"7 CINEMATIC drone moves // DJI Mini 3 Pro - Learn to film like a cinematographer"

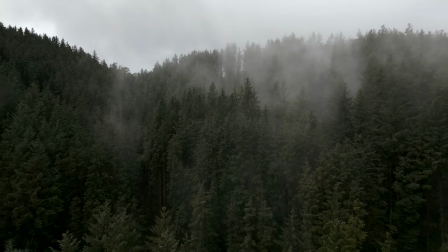[4:03]
With the pullback as well look for opportunities I love doing it with trees moments in nature we have that minimalism
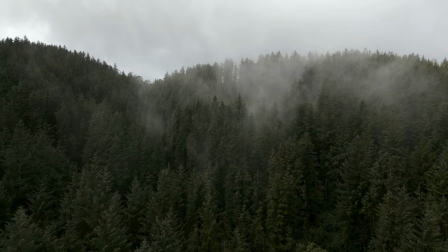[4:09]
you've already got these patterns forming and you're just revealing more and more you see the trees through the mist and look really nice. So our third drone move and possibly my favourite is the orbit. Now with this it's important to have nice smooth cinematic settings in your drone.
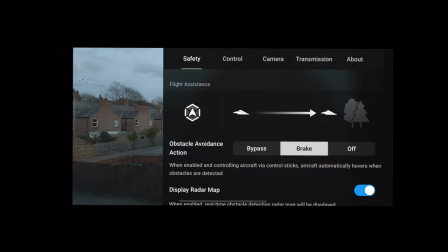[4:25]
So let's quickly jump into settings here guys top right corner and then we go across to control and gain an expo tuning. Now the key for your orbit is the maximum angular velocity have that as low as possible down
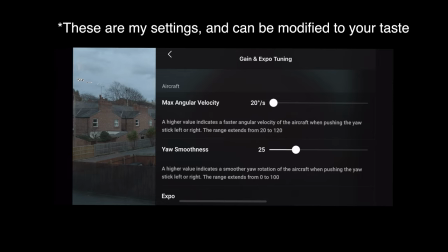[4:38]
to 20 degrees to really smooth out the motions and also the your smoothness have that as 25.
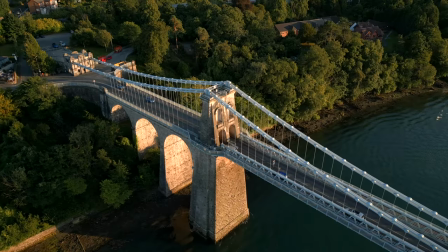[4:43]
What I do with this first you can see on the shot of the Menard bridge the idea of this is to go opposite
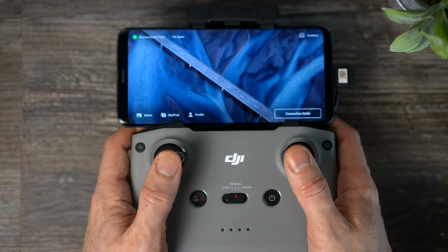[4:49]
directions on your thumbstick you do have to just see the scenario engage as you're filming with this.
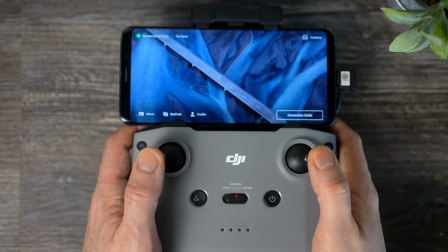[4:55]
Be very careful with your shots here because you don't have sideways obstacle avoidance on the drone. So I'm at Dinas Castle right now in Clangrochilin and I'm obviously going to go for the orbit
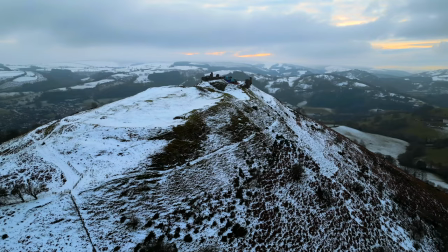[5:06]
shot it's perfect for castles creates that really nice parallaxing effect revealing the background.
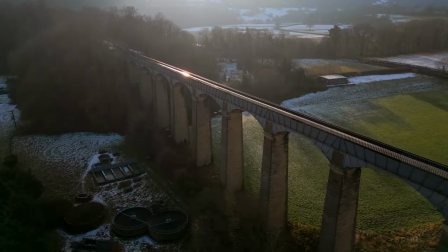[5:11]
Beautiful spot in Wales you can do this with the aqueduct I was up before it's really close only a five minute drive or so. The next drone shot I really this is again I feel like it's very underrated amongst drone pilots we get so wrapped up in the specs sometimes the most basic is the best but it's knowing the right situation to do it in and that's the jib shot so just very simply your drone going
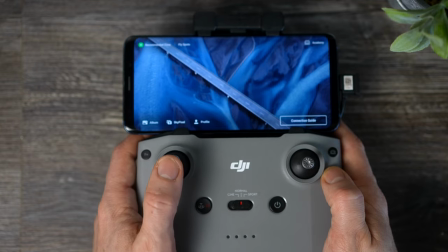[5:33]
up and down this can look amazing when you reveal a sunset behind buildings
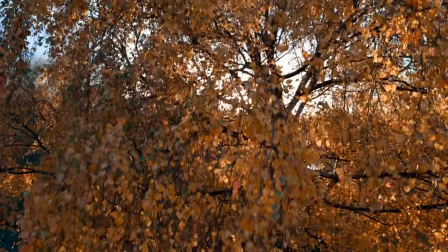[5:37]
or sunlight going through some trees really beautiful but it is all about finding the right scenario also very underrated and i've only done this more recently over the last year remember the jib shot going down this can look really
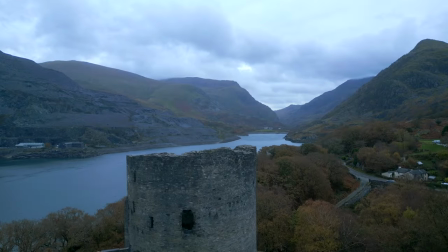[5:52]
nice when you're revealing old buildings castles that sort of thing and i've done this quite a lot in some of my edits so never underestimate that shot remember in hollywood guys so much money goes into jib cranes sometimes because it's too easy we forget to do these shots jib shots can also look
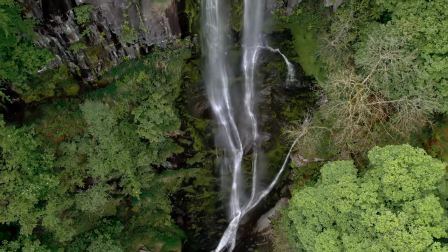[6:10]
really nice with waterfalls again either going up, but I think I probably prefer the shot coming down on this one. So the next drone shot is the top down. So all you do is just have your gimbal wheel down and flying straight can look great.
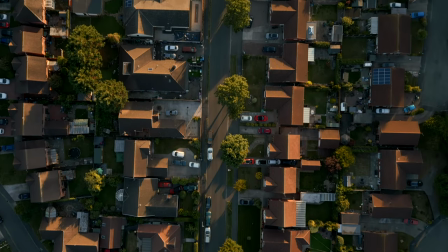[6:26]
Again, going straight down a road, really popular shot, used a lot in documentaries.
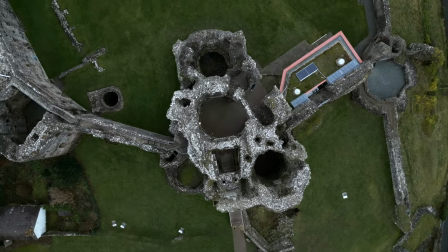[6:30]
Top downs are also great for castles because a lot of people are fascinated with castles and you're giving them a unique perspective in your edit. You're breaking up their concentration and giving them something new to throw in to think about. With these shots I quite like doing orbits as well, top-down orbits.
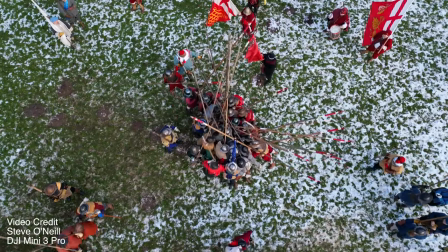[6:46]
It's a bit like a corkscrew effect. When you're filming your top-down shots, if there's some movement going on with your subject, it can be really effective just to leave the drone in place.
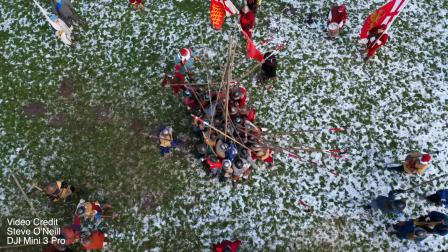[6:55]
Steve O'Neill sent me this awesome shot he captured of a battle reenactment. What I love about this is he's barely moving the drone because there's action going on.
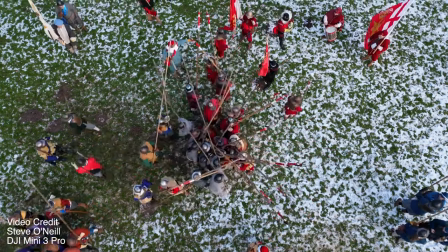[7:04]
Let the action do the work for you. Now my final drone move, although I'm going to throw a little bit of a bonus one in afterwards, is slider move so as cinematographers we have so much inconvenience of having to carry around these monster sliders now with your drone it's so much easier and I think we often underestimate this shot because
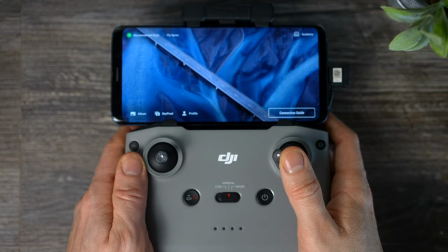[7:23]
all they have to do is just move the drone move your thumbstick side to side that's it and it can produce some really nice results so
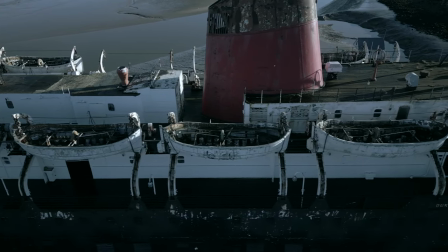[7:32]
in this abandoned ship here it can reveal to people it can engage them more what I would recommend with this is trying different compositions So I tried
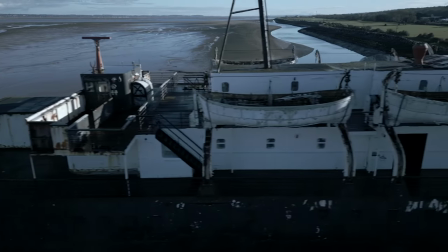[7:40]
this and this angle wasn't quite right, raise the drone up a little bit higher, gimbal wheel down a little bit more, it makes all the difference.
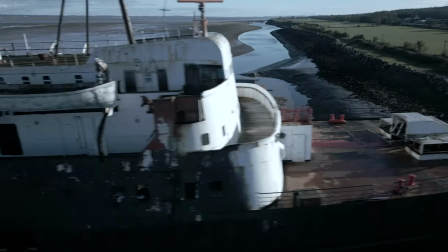[7:48]
And you want to try at different speeds as well. First time I did it, way too fast.
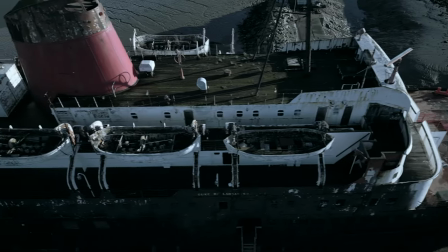[7:53]
So you have to calibrate, finish off the move, come back, do it at a slower speed, and then you'll capture it okay.